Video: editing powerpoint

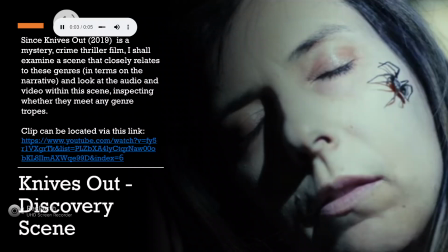I will be discussing a Knives Out discovery scene and the editing found.
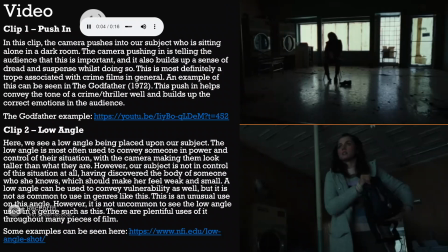Within this scene, there was video editing that fit the tropes of the genres associated with this film, which is mystery and crime thriller, well, such as the camera pushing into our subject, which builds up the suspense and dread that is found in genres associated with this film.
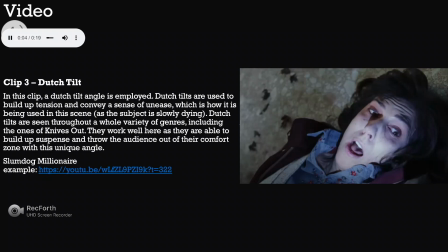However, there are also tropes that do not feature as heavily in genres like this that have been used, such as the low angle, which is typically used to convey someone as strong, tough and threatening. While it is not entirely uncommon for it to exist in a film like this, they are not used as much as the item listed previously.
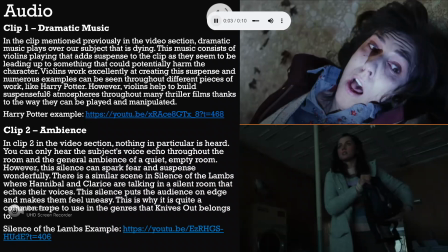And lastly, the audio contained tropes much more closely related with this genre, like dramatic music to build up tension and silence to heighten an audience's awareness.
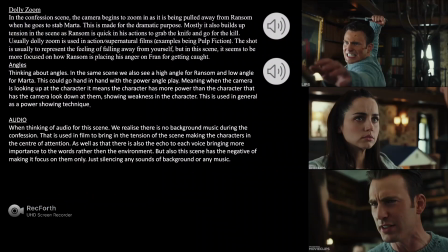Ransom's confession scene, Knives Out 2019. In the confession scene, the camera begins to zoom in and is being pulled away from Ransom when he goes to stab Martha.
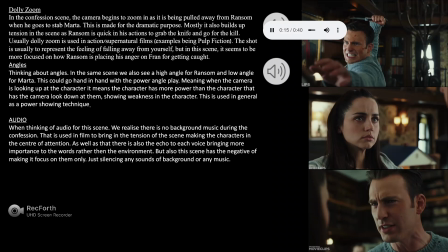This is made for the dramatic purpose to build up the tension in the scene, as Ransom seems to act more with anger and he's ready to kill. Usually, zooms are used in the supernatural films, or basically when there is a shot to represent the feeling of falling away from yourself.
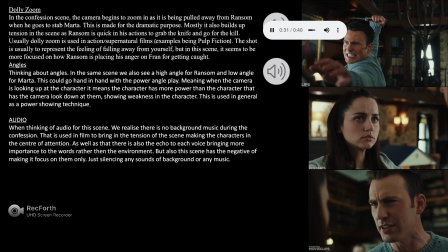But in this scene, it seems to be more looked towards anger, while he is trying to place his own feelings at Martha for getting caught for the murder.
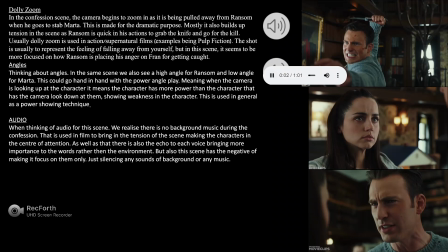Angles. When we think about the angle, we think about the angle of the camera having to look up at Ransom and camera looking down at Martha, showing the power play at hand of the characters.
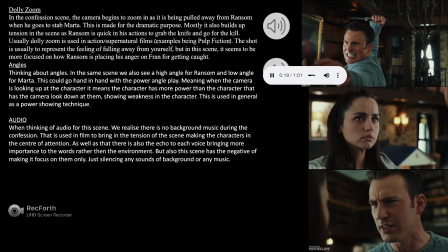Seeing as Ransom thinks he has an upper hand, so the camera looks at him as he is this man with power. Meanwhile, it's quite the opposite for Martha. This is genuinely used as a power technique in nearly every single film that you can see,
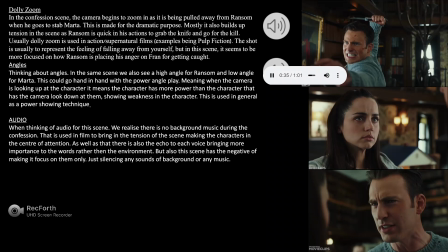where there is a play of somebody who has a higher stance and somebody who has a lower one. Now when we turn to audio, we realize that there isn't any background music in the confession.
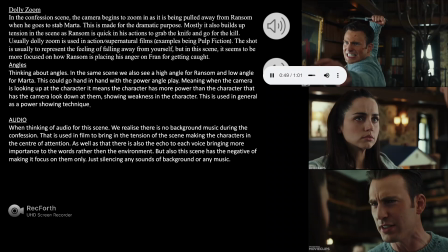All the audio is centered about the voices and the echo of them to show the power of how the confession is being said and how we perceive the voices rather than the environment.
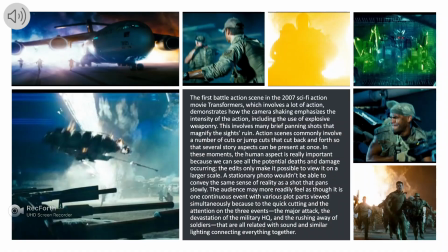In the Transformers 2007 film, I will be focusing on the action shots in the opening Quatar attack.
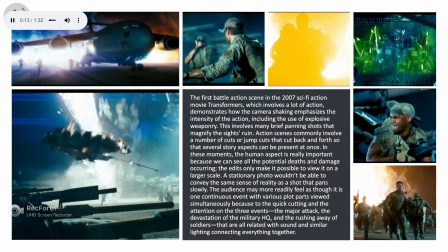The first battle action scene in the 2007 sci-fi Transformers movie involves a lot of action. The camera shaking emphasizes the intensity of the action, including the use of explosives.
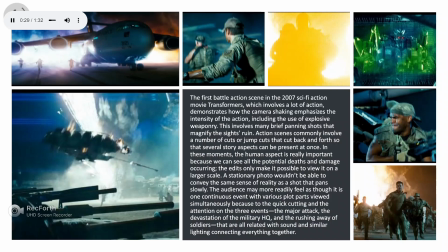These shots involve brief panning shots to magnify the sites of destruction. As action scenes commonly use a number of jump cuts and cutbacks and forth to reveal story aspects at one time. This can be multiple.
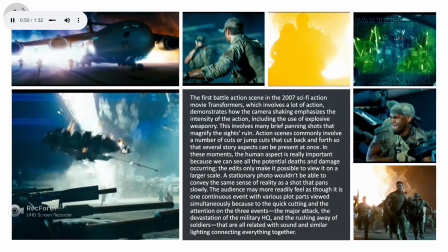In these moments, that human aspect is very important because we all see the potential deaths and damage within these action scenes. The edit makes it possible to view one occurring story with many different aspects occurring at the same time.